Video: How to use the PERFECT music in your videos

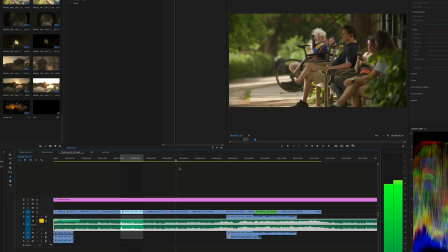[20:27]
worked perfectly we have a lovely change from the
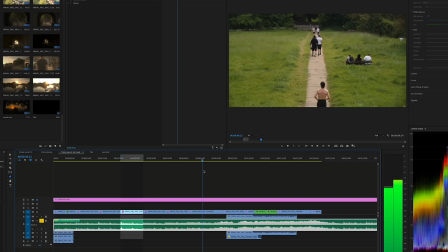[20:33]
stuff on the hill and we have the guy running down his guy went back and forwards loads
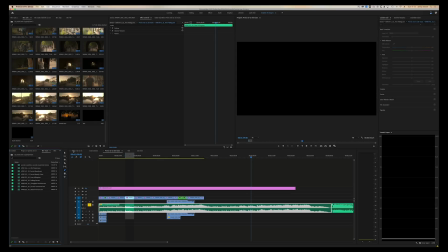[20:40]
i struggled after this it just didn't feel right for me it didn't have the right emotional build at the right time so the piece that i actually
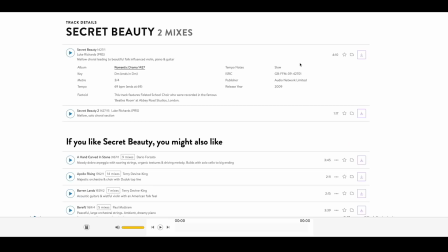[20:49]
went with was from luke richards who was the guy at abbey road studios when i first went there and it's secret beauty and secret beauty is a track that i've used a number of times in bits and pieces but never as a whole edit and you can see it has quite a lot
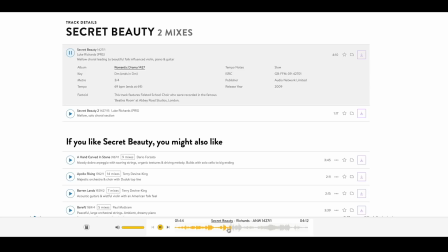[21:06]
of different moments lovely change here with some folk violin which creates an emotion on itself although this was a very familiar piece to me after struggling for most
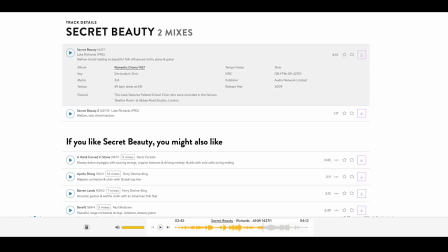[21:24]
of the day trying to find other things I ended up going with this so
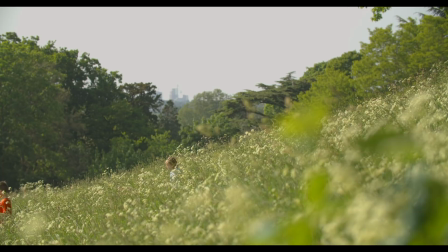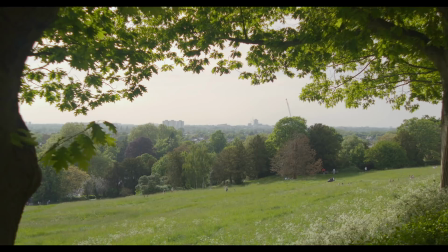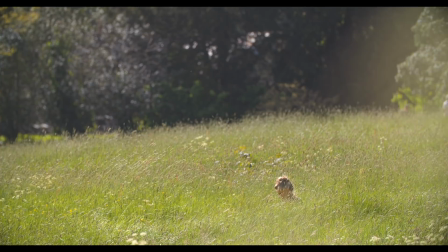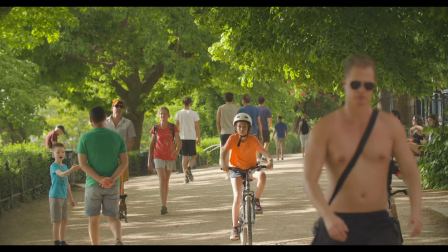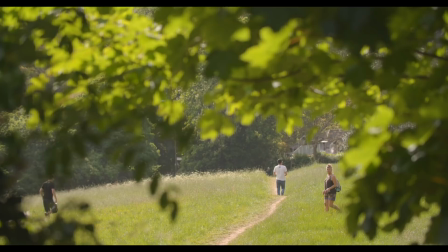[21:59]
it's another part of music signifies a change which is really important
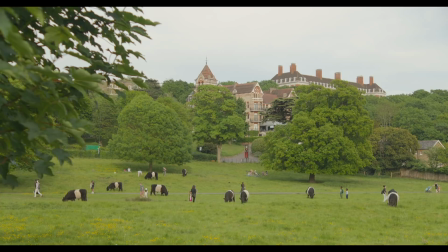[22:03]
the shot to the field of the cows it's
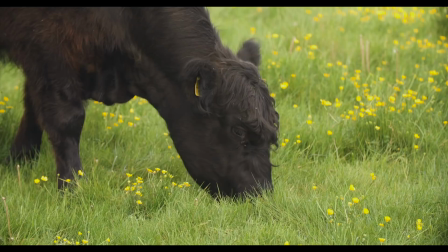[22:10]
a different instrument and it works really well it helps with the sound of the cows too the
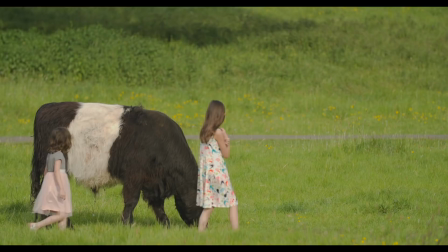[22:17]
next change is where we go to the folk violin so it's from the field with
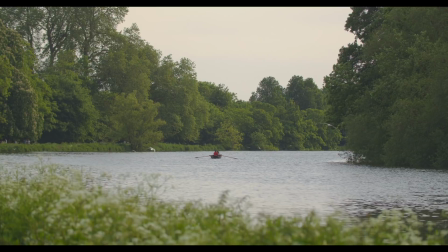[22:24]
the cows and we're going to the river and that's where the folk violin kicks in which
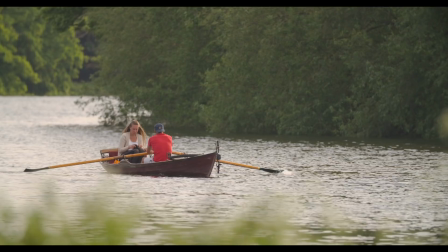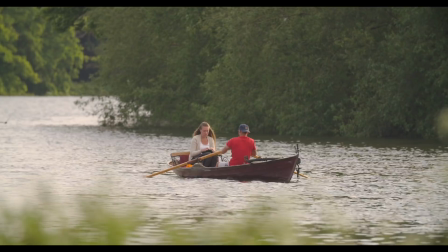[22:37]
I felt was just spot on but it's really well for this the next change was where that music
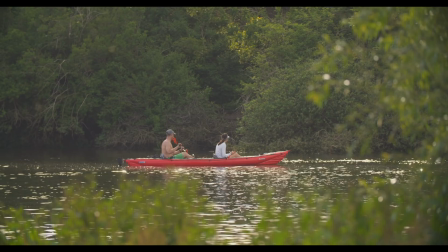[22:44]
picked up that speed change and I wanted that because that's when we have all these people and
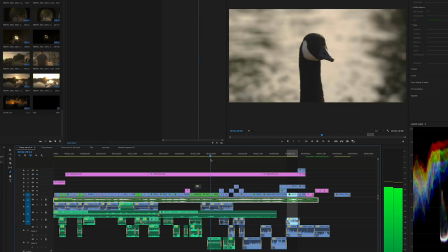[22:52]
my little device here is the goose is
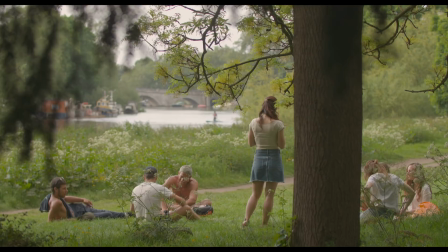[22:58]
you is me he is watching the world go by he's seeing
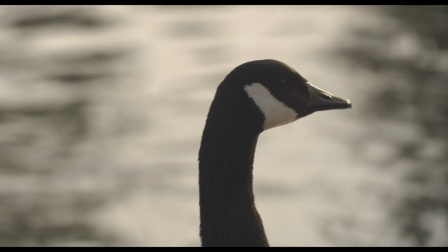[23:03]
people and he's like wow look at all those people over
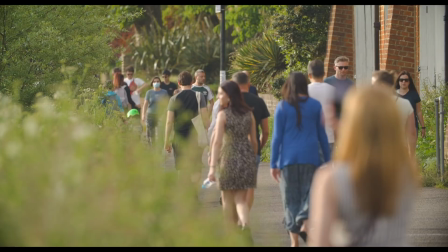[23:09]
there where we get the change of music and the speed change which
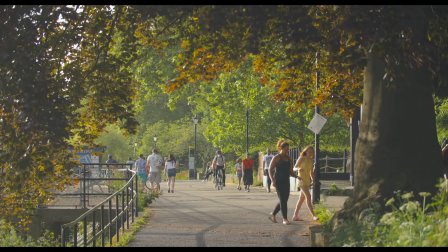[23:19]
just works perfectly for me so
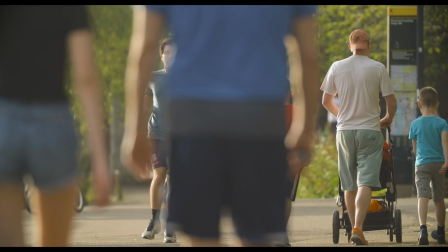[23:25]
that is my first edit I just wanted to show you and the whole thing hinged on that piece of music without that
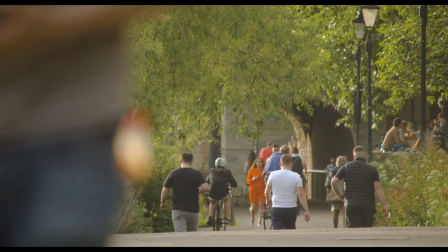[23:32]
piece of music the edit didn't work for me I was struggling and using a piece of music that I already knew it works really well